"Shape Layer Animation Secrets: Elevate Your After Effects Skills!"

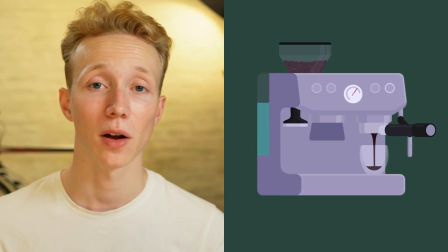0:00 In this video, I'll be breaking down this coffee machine animation,
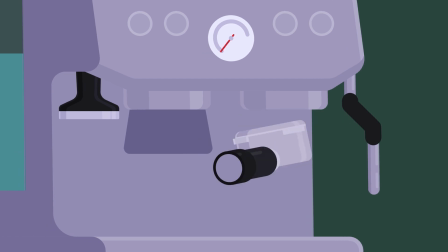0:03 and I'll be going into how to animate a fake 3D handle, particles, liquids, and so on.
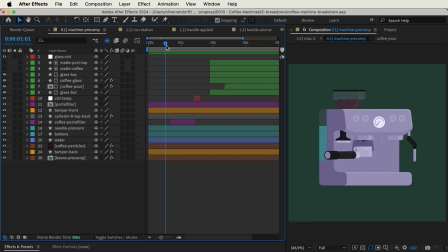0:09 A major part of this animation is the handle itself and how it's rotating slightly in 3D space. If we take out this 3D rotation, you can see how much it actually added to the overall look and feel.
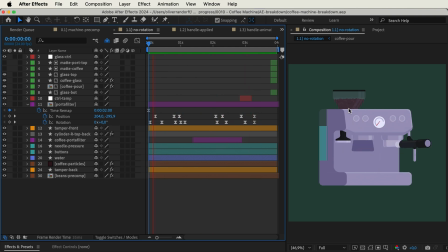0:24 Without the 3D rotation, the animation feels rather stiff. So how do we actually do this? Well, it seems like it's 3D, but actually it's all made in 2D.
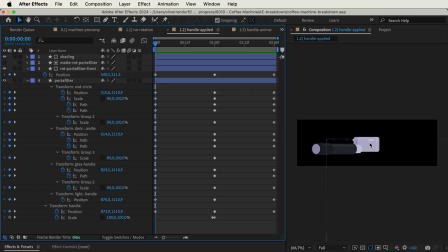0:36 If we take a closer look at the composition with the handle itself, you can see that it's just a bunch of shape layers. And I have animated the position, scale, and path. So when we scrub through, you can see this rotation taking place in the x-axis. To explain this, it's actually much easier if I just take a handle or the portafilter that's used in the coffee machine and show you how it moves in 3D space. If we have the basket itself and we rotate from that point, you can see that it almost seems like the handle is becoming shorter.
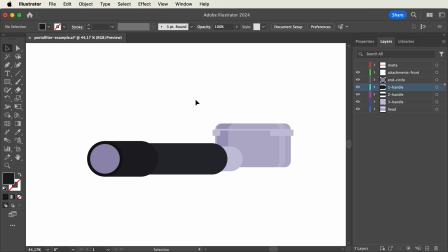1:09 This is something called foreshortening. To properly execute this animation, we need to start all the way back in Illustrator where we have the design of the handle. If you want to follow along, you can go down to the description to purchase the project file for this entire animation.
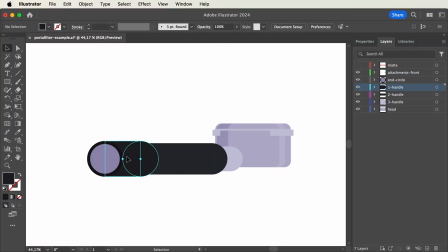1:23 As you can see here, it basically consists of a bunch of rectangles connected to circles. And this is because we're working with a cylinder, so whenever this rotates, we're taking the circles and basically changing their scale and position.
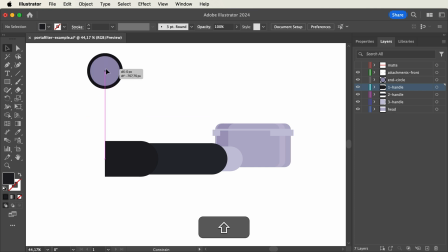1:39 So if we break this apart, you can see that we have the end circle here, then the next part,
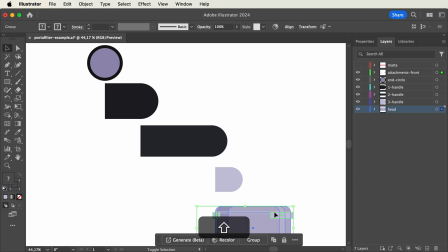1:48 ending up with the basket all the way here at the bottom. So creating the design in this way means that it's much easier to manipulate in terms of animation. The more complex you make the design, much more difficult it becomes to sort of fake this rotation.
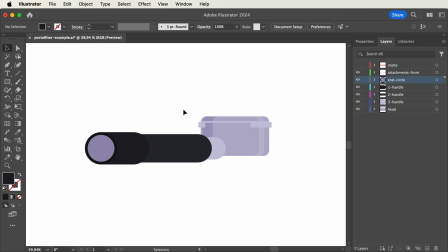2:03 Now when we're looking at this, you have to imagine that we're looking at it at sort of a side view.
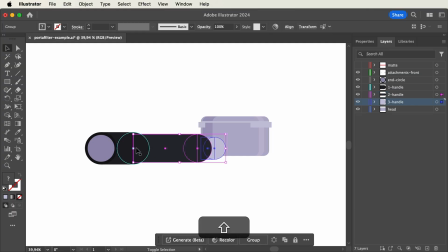2:08 And then whenever we rotate it, we will simply move these parts towards the center
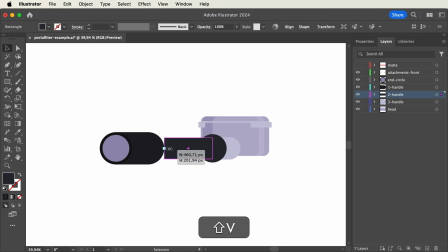2:14 and shorten the rectangles like so, and this gives the illusion that it's actually rotating and we're making it shorter,
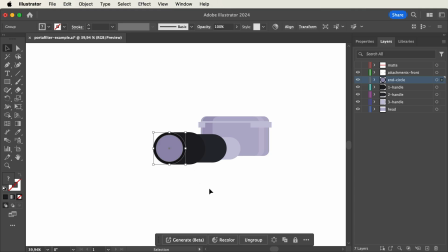2:26 meaning that we're creating that foreshortening effect. So you can see already right here, it looks like it's rotated a bit. Of course, the dimensions aren't exactly right, but this is the main idea behind this design. Another thing that we need to keep in mind is that when we're looking at it from the side here,
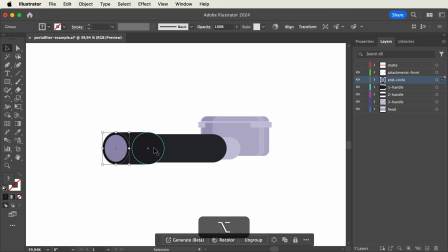2:42 the circles actually need to be squashed a tiny bit, and this goes for all of the circles. And this just shows the perspective that we're looking at it from the side. And then when we move it towards the center, so we're seeing it straight on, the circles will go back to their original shape. Another part that really sells this animation is the rotation of the basket itself.
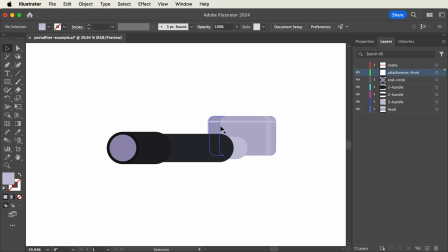3:03 If we were to remove these tiny attachments, you can see that there really wouldn't be any sign that this would be rotating because there would be no moving elements. But because we have these small attachments, and if I just show it without it being masked,
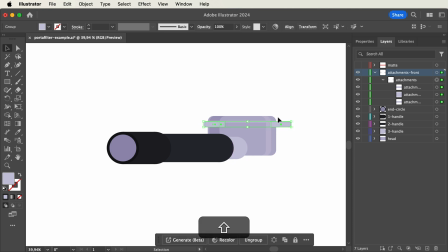3:18 we can take this and move it from side to side whenever it's being rotated, and that way it just shows that the basket is rotating as well. So let's go into After Effects and recreate this animation.
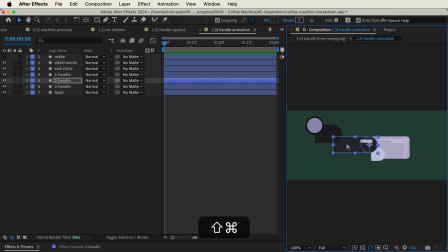3:27 You can see that I've separated the handle into the different parts, and on top of that I've added a matte layer so I can cut out the sides of the attachments. We can do that right away by selecting the attachments. Then we'll toggle switches/modes if we haven't already.
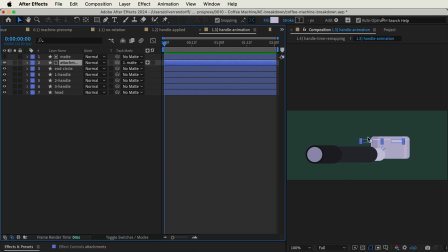3:42 Pick whip from the attachments to the matte. And you can see that they are only being shown within that matte itself. So whenever we move them, they're cut off at the sides. Let's start out by actually adjusting the perspective of the circles. Right now, they are completely circular, meaning that we're seeing them straight on, but we want to see them a bit from the side because the handle is rotated to the left.
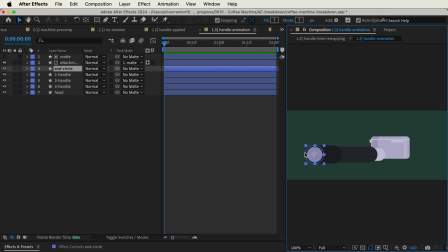4:05 So we'll start with the first one. Make sure that the anchor point is centered.